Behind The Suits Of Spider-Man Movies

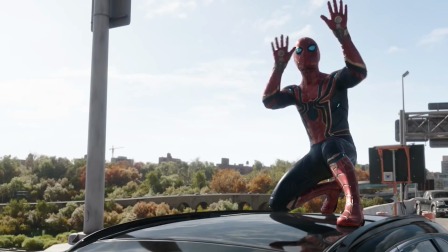741s
That kind of treatment would get an upgrade when Doc Ock would make his return to menace a trio of Spider-Men.
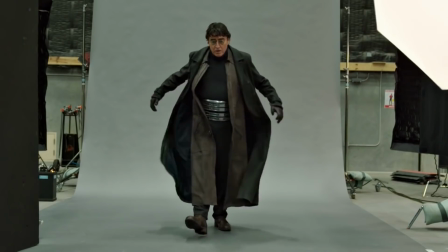747s
Now, computer graphics are doing a lot more heavy lifting, and Doc's puppet legs became just another lost job to computers.
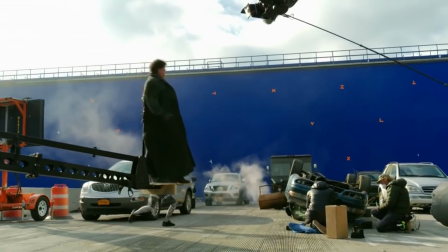755s
Now, Melina was strapped to a balanced jib that could make the actor move around with ease even if he wasn't always aware it would happen. In an interview, he talked about having a discussion with fellow actors and then all of a sudden flying up and away.
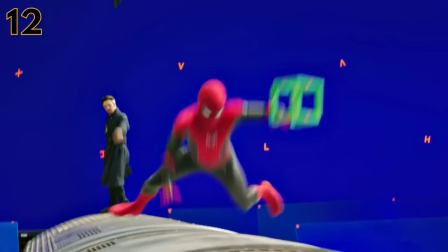770s
Comic book accurate is great until it isn't. There are some designs that are just gonna be a little too hard to translate.
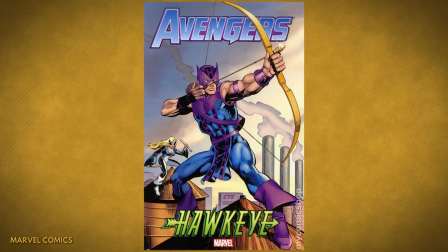777s
Clint Barton isn't gonna go around with an H on his head with big old flaps around his eyes.
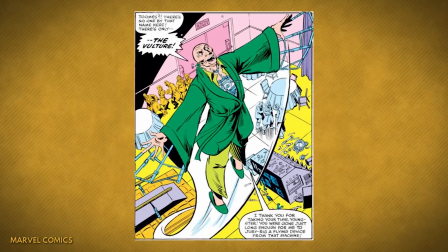782s
One of those characters that's hard to adapt is the Vulture, who started life as a middle-aged and kinda scrawny man in green tights with a pair of wings.
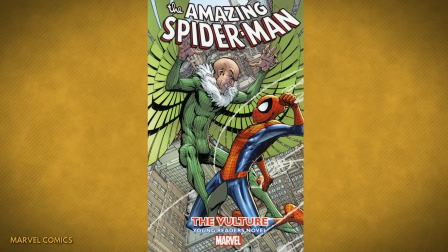791s
It would end up looking like the dancing grandpa Mr. Six, you know, from the old Six Flags commercials, wearing a peacock suit.
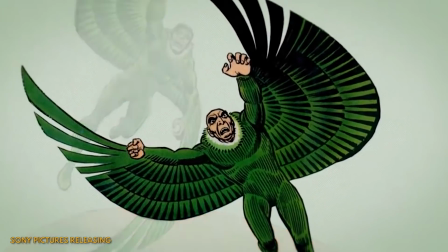798s
So instead, they worked backward from why he'd need to build this suit in the first place.
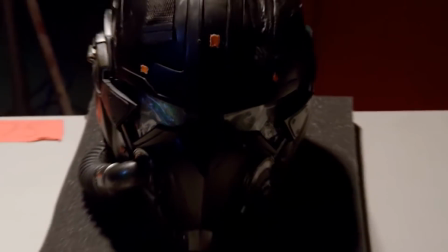804s
And if he had flying wings, what else would he need? A helmet for oxygen, warm clothes for the colder air at altitude.
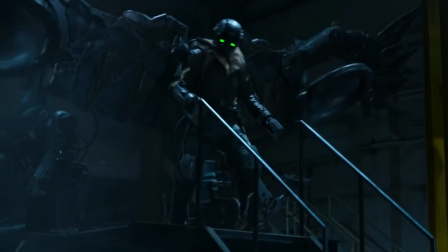811s
The result was the large wing apparatus to contrast the Falcon's wings that fold onto a backpack.
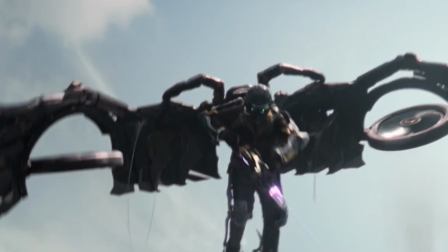817s
Vultures were assembled from found objects by the Tinkerer and ends up with a menacing, massive device.
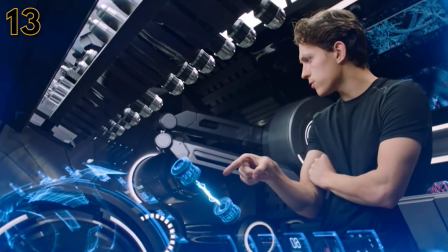824s
Holland's second solo-ish outing saw him facing down pretend elementals,
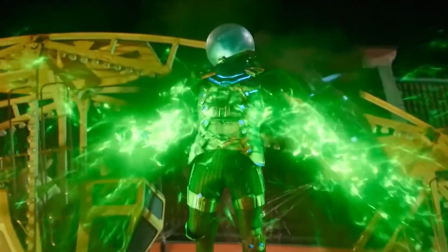830s
who were actually the work of the master of pretendy stuff, Mysterio.
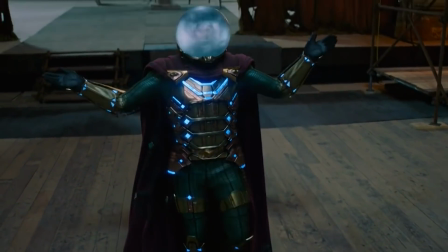834s
Or what would happen if a special effects artist broke bad in the most theatrical way possible.
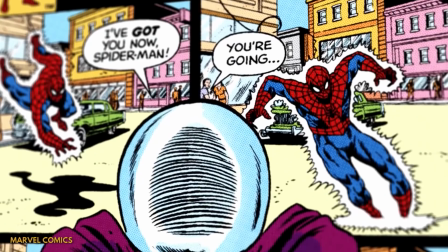839s
His suit posed its own problems, but despite concerns, it still came in pretty close to the comic book look, just with more blinky lights and doodads.
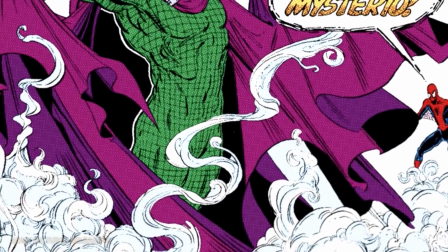848s
During the construction of the suit, the intent was never to have Jake Gyllenhaal wear this suit,
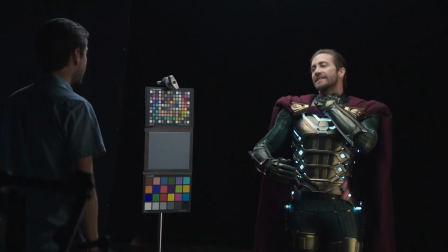853s
but best laid plans of mice and special effects artists. Gyllenhaal did end up wearing the suit,
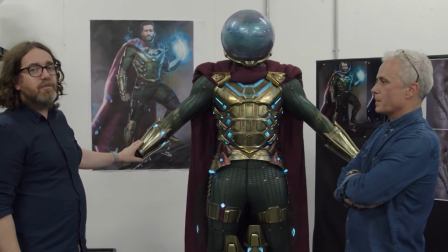860s
including the incredibly heavy cape that had lights embedded into it to help give it that I'm from another dimension look.
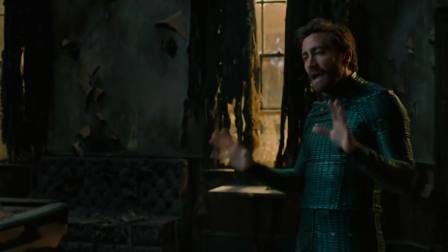867s
Imagine the surprise the Mysterio team felt when they found out that the multiverse really was real.
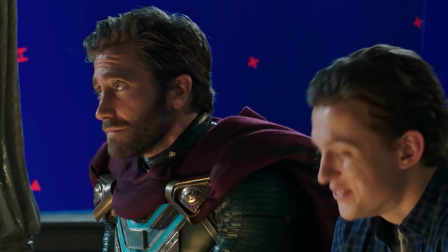873s
Holland complimented his co-star for wearing the suit without complaint like a champ, but did express that he hopes he never has to wear that much spandex ever again.
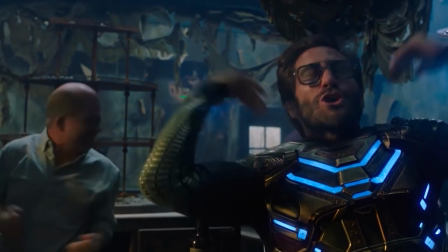881s
Him apparently asking for his people to get him out of his suit apparently was not acting.
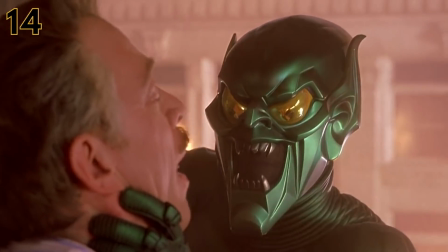886s
If fans were not happy with the look from the original Green Goblin,
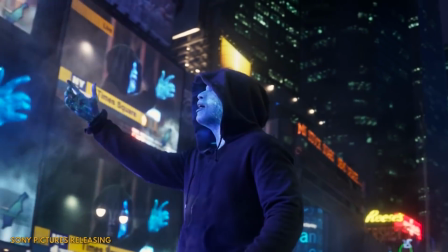891s
they had nothing on the reaction to the depiction of Electro in Amazing Spider-Man 2,
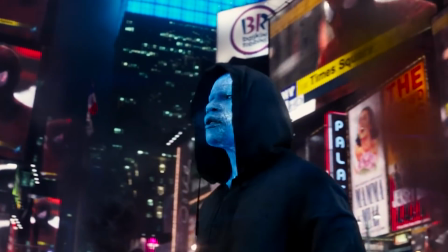896s
drawing inspiration from the Ultimates again,
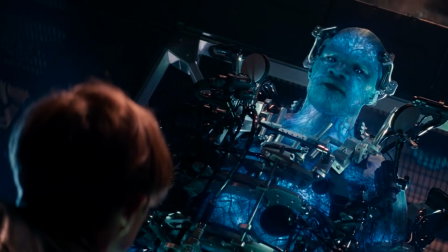899s
since the original Electro has maybe the goofiest bad guy getup with a lightning bolt face crown and striking green and
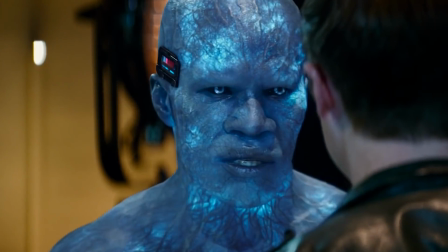906s
yellow. The result was a CGI electric blue that no one really liked, including Jamie Foxx, who requested for his return that he not be blue.
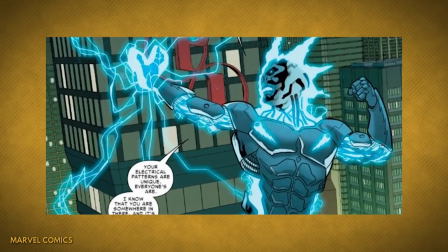914s
For his turn in Earth 199999, why so many nines?
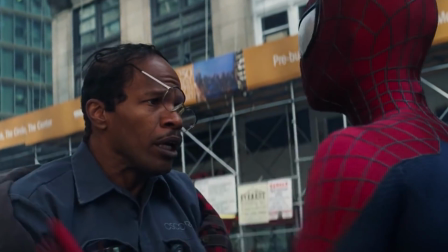919s
No matter how many times I say it, I gotta double check. Surely it's not 5 nines, is it? Yeah, no it is.
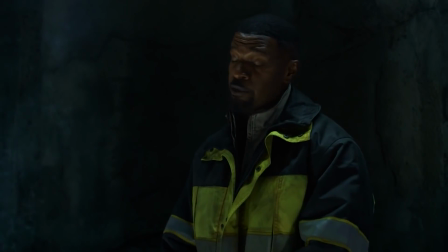924s
Anyway, for his turn in Earth all the nines, he would instead start piecing together the advanced Stark influenced technology of that world,
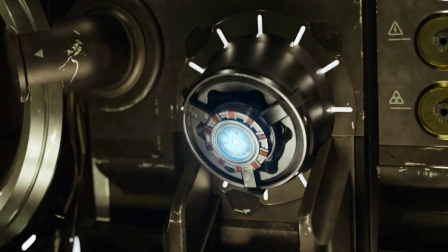933s
including incorporating an arc reactor to give him that extra little bit of a boost.
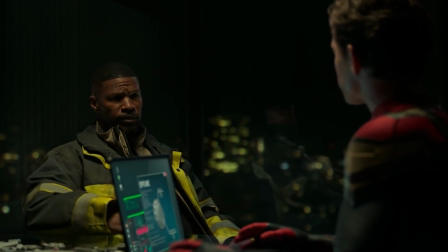938s
Aside from knowing that he will die when he returns to his own reality,
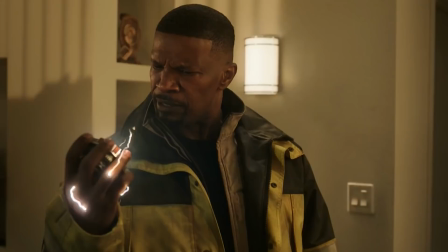942s
it's the extra special nature of the electricity in the MCU that motivated him not to leave. For that, the designers created a suit that was built off the safety suit that he stole from the power line worker,
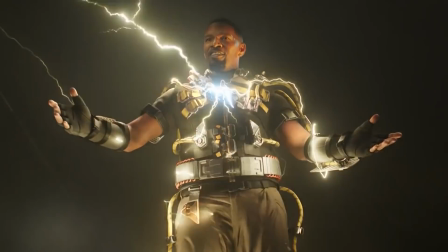954s
and the bits of technology he put together to harness MCU tech. He even got his lightning face crown to a degree.
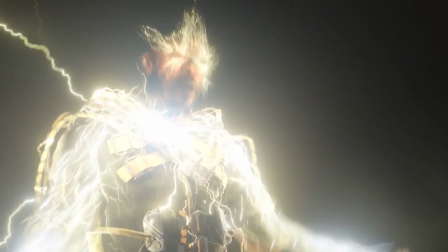960s
When he would charge up for a big hit, the lightning would form the shape of his cowl around his face.
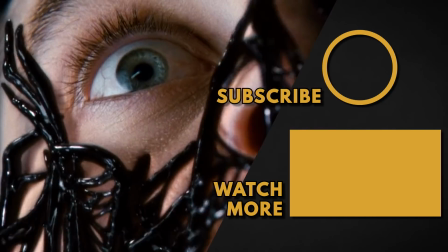966s
Really, the only thing left is to get a good amount of time in the black symbiote suit with the giant white Spider-Man emblem.
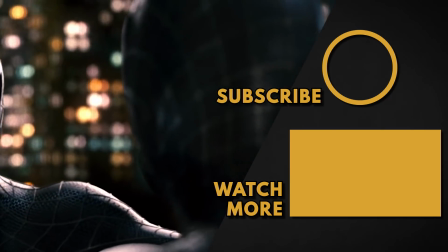973s
It's really been notably absent from both depictions of Venom so far,
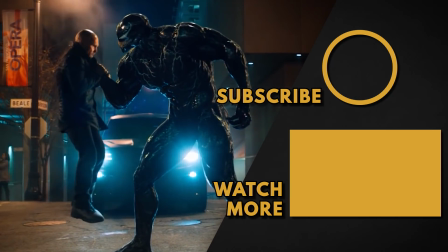977s
but with Hardy's Venom forming a one symbiote Spider-Man fan club, maybe it will happen when the two finally meet.